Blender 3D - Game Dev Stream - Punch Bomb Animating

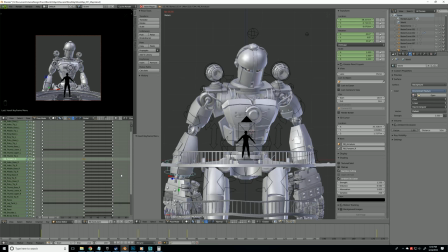And he swoops across.
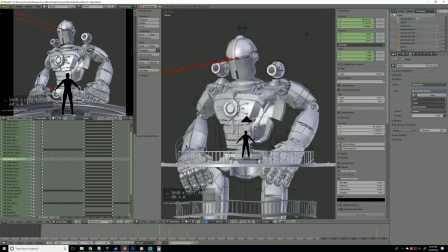Comes from idle, reaches up.
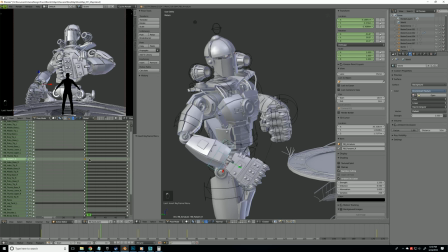Maybe we'll favor the other pose. So we'll insert a keyframe there and move it back to here just so it's more like keep alive rather than finishing the pose.
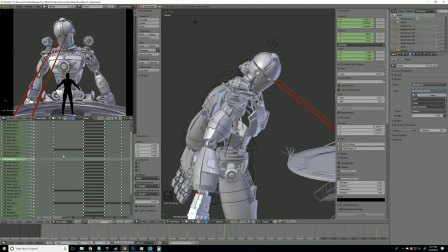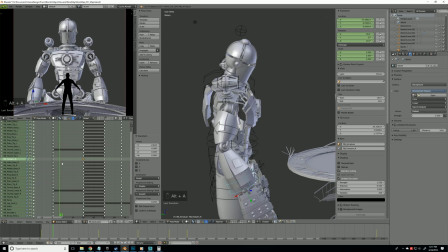I think that looks all right.
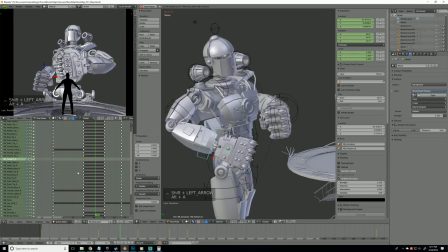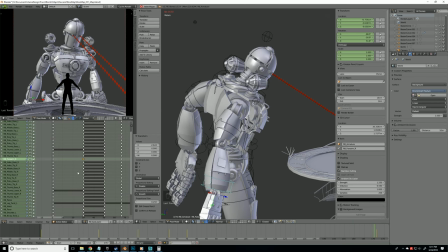Right here, the elbow is bending, starting to bend, so we want to prevent that.
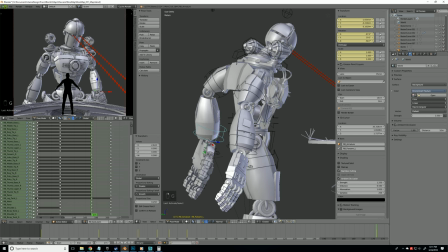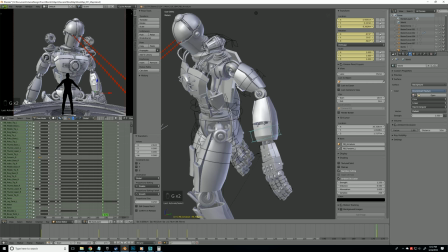Try that.
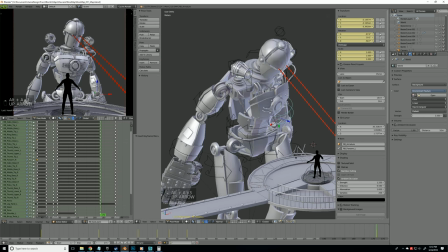And let's come to here and we'll bring this guy forward even more.
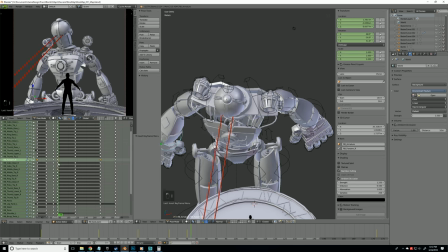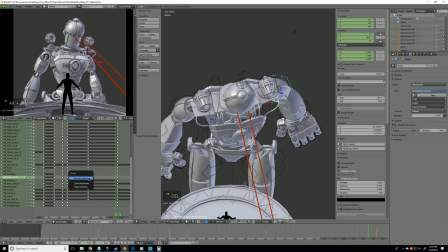And you delete the in-between frame on him so it's more subtle.
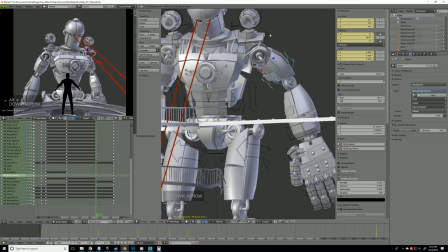And then this shoulder pad overall can come down.
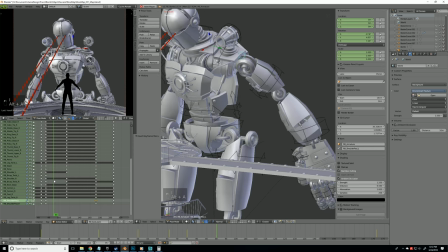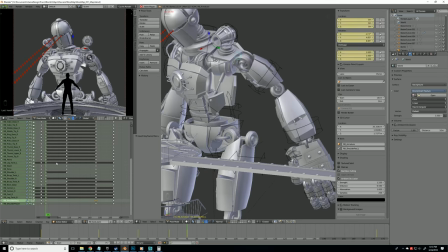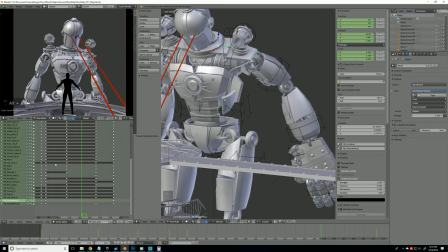That's not bad. So we will revisit that one later.
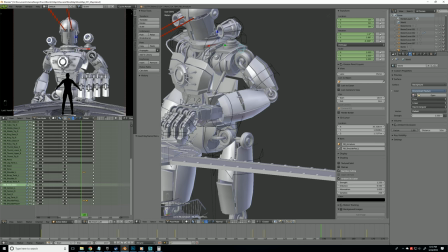We have our this punch.
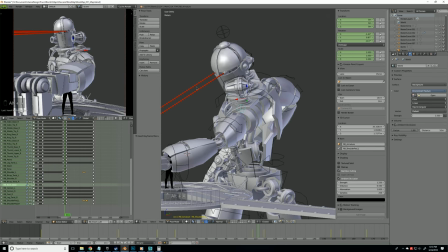We'll put the lasers on one of these layers right here.
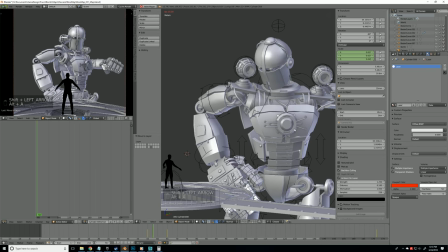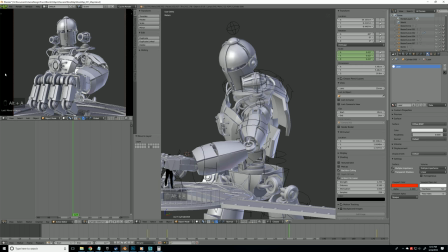Which in the game, this feels like it's coming at you much faster.
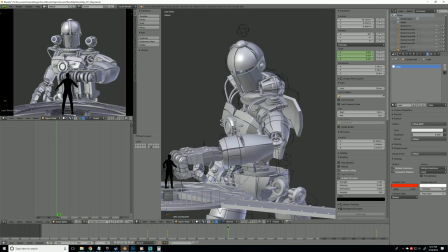I can't have it come any faster than that, just because the player needs time to react. Since you're gonna have to punch the fists back at the robot. You're gonna hit it, it's gonna bounce back, hit it again, and then it'll actually bounce.
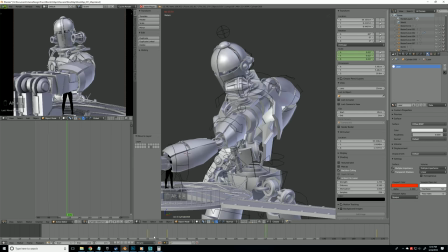And then it'll actually bounce back. So I need to figure out how to mirror poses, and then do a little bit of Googling.
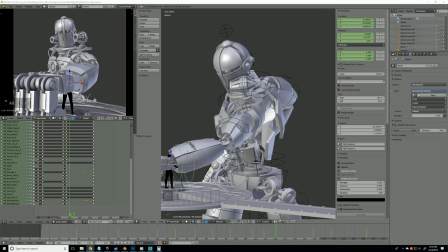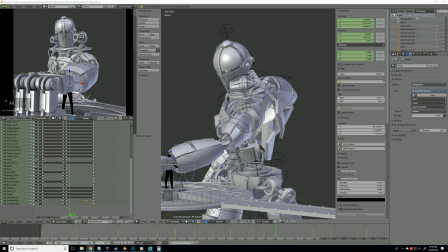Way based on my quick Google search.